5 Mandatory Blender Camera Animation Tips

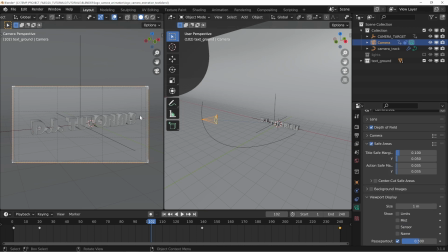4:03 So you can see for title safe zones or anything like that, if you're going to composite this or put it into any other sort of editing software or anything like that, you can see the safe areas. And you can also use the composition guides right here to help keep your object in the middle of the frame.
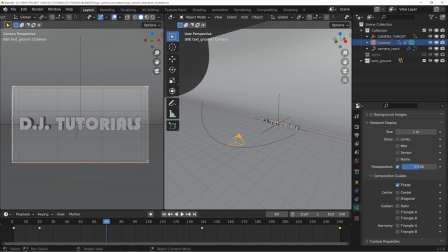4:18 And if I go to, let's say, right in here, you can see that on the left side here and on the right side, it stays right in the middle of the frame. And if you don't find that that is happening, you can always go back into your curve and edit it by moving the handles to
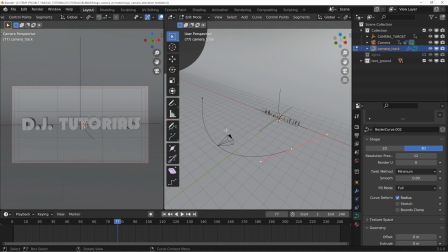4:34 keep the center positions of your animation where the camera can keep that object nice and centered.
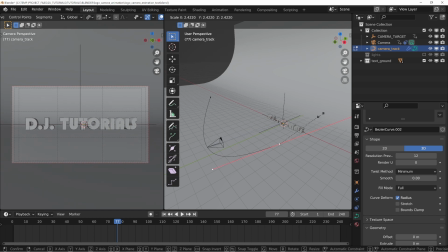4:42 So for example, like that there, I can just scale that up a little bit and you can see that it kind of pushes the camera away.
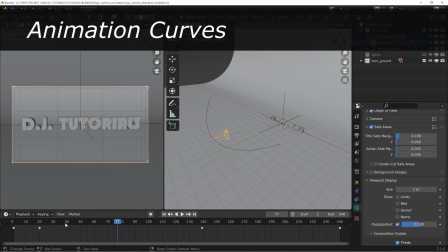4:48 Very, very helpful to use those overlays. The next thing that I want to show you here has to do with the curve editor.
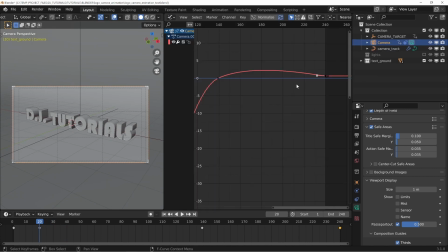4:55 And if we go in here and we go to the graph editor, you can see that we have a whole bunch of curves here. And if you select on the points right down here where your animations are or your animation keyframes are, you can see that I have these set up as Bezier handles, which you can then change in the interpolation and the handle type here.
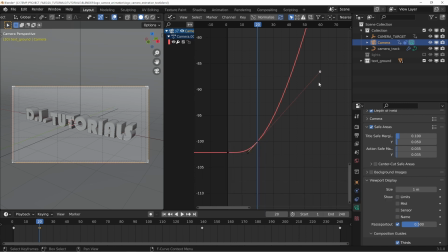5:15 You can sort of like change some of this stuff. But basically what I have here is I have a curve set instead of it being a linear movement, which would have a straight line from this keyframe to the other, which sometimes you might want. But the
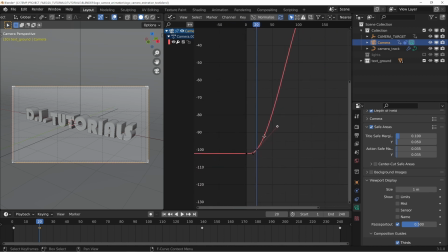5:30 S-curve or the curved animation basically will start and stop in a more gradual way instead of it being an abrupt start and end. So you'll want to adjust your animation keyframes inside of the curve editor to
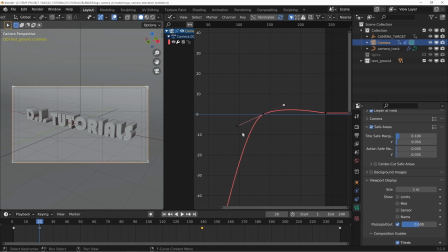5:45 make sure that you are really controlling how smooth your animation is from beginning to end.
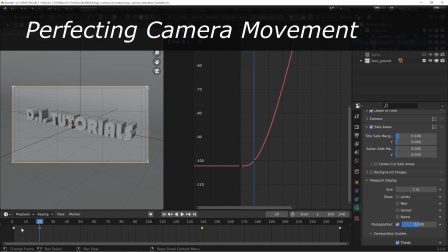5:52 So the last thing I'll show you, which you probably have noticed, is that I have a keyframe for the start and the stopping point,
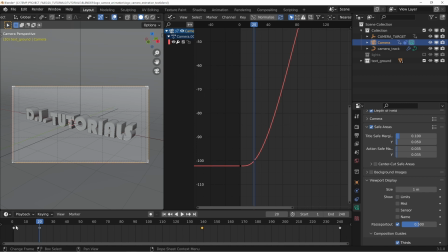5:57 and then I have some other keyframes on the either ends of those keyframes there. So basically, in real life, if you had a movement like this, you'd probably use what's called a jib arm, which basically looks something like this.
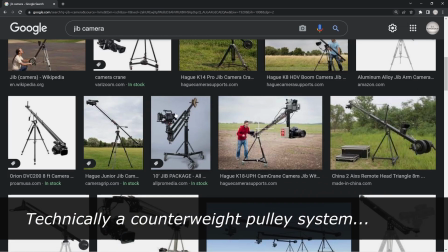6:08 It's basically a pulley system. Let me try and see if I can get this a little bit bigger. You can see it's a pulley system with a camera, and a person will basically be on one side,
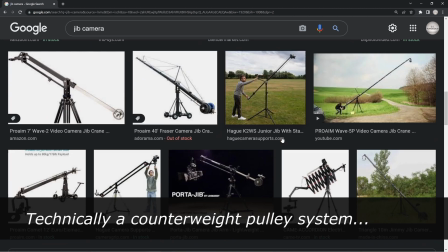6:17 and they will move the camera in a big arc or something like that to make a nice sweeping
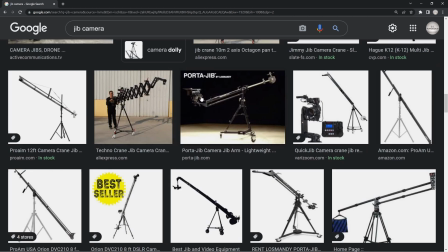6:24 fluid motion with the camera, which I actually used to do when I worked in TV. I was a jib operator, so I do know how these things work.
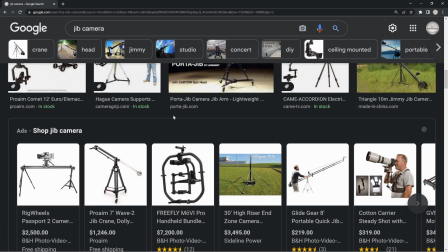6:33 And basically what these do is they provide a really cool, smooth animation from one end to another, and you get this nice, cool sweeping shot.
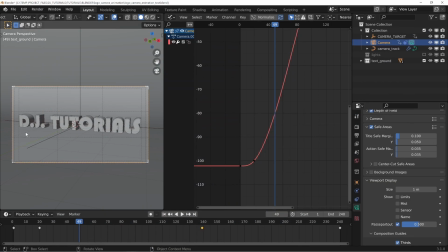6:40 Now, the problem is that if you have a digital program here, oftentimes if I delete this keyframe here and I delete this keyframe here, and I'm actually going to set these just to exaggerate, I'm going to interpolate these as linear, okay? So you can see that it's now a linear motion from beginning to end.
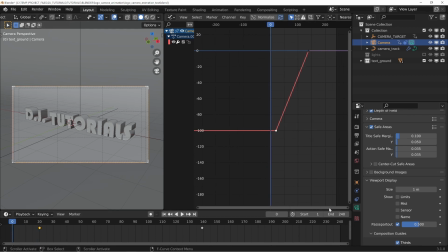6:58 And if we take a look and observe here, I'm actually going to take this and I'll make this a little bit easier to see, okay? So we'll do like this. And if I hit animation here or I just press play, you can see that as the camera moves,
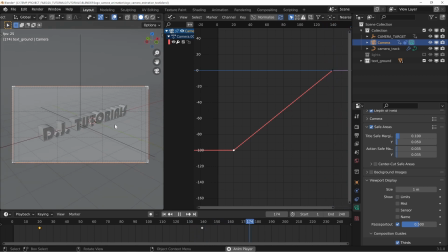7:11 it will sort of start and stop in this very awkward way.
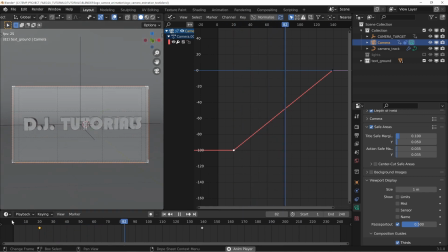7:16 Now, in the beginning of the shot, you can see that there is some motion. If I go back here and we just keep playing it back and forth, you can see that there is some motion. Boom. But when the camera does start actually animating, there's this weird jerkiness to it.
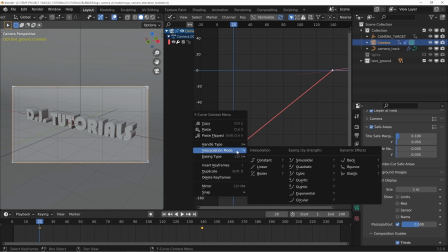7:30 Now, changing these to a Bezier handle will help. So if we select those and then change that to a Bezier, you can see that it creates this nice little S-curve here.
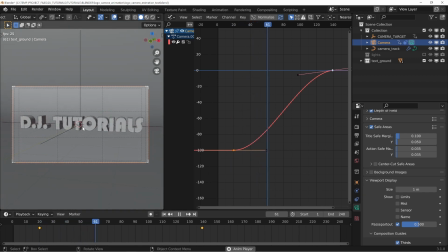7:38 And when we hit play, you can see that it starts and it will stop.
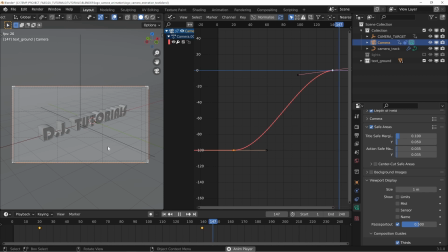7:44 Right. Like that, in a sort of like more soft and fluid motion instead of it being, you know, so obvious and jarring. But the problem is that it still has a little bit of unnaturalness to it because it starts and stops in a very perfect way.
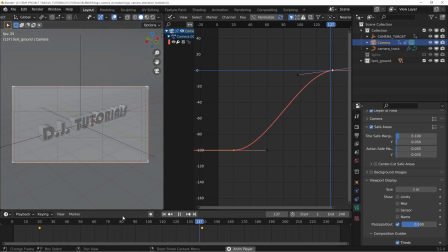8:00 And what we really need is some imperfection for it to look more perfect. What I mean is that in CGI, everything is so controlling.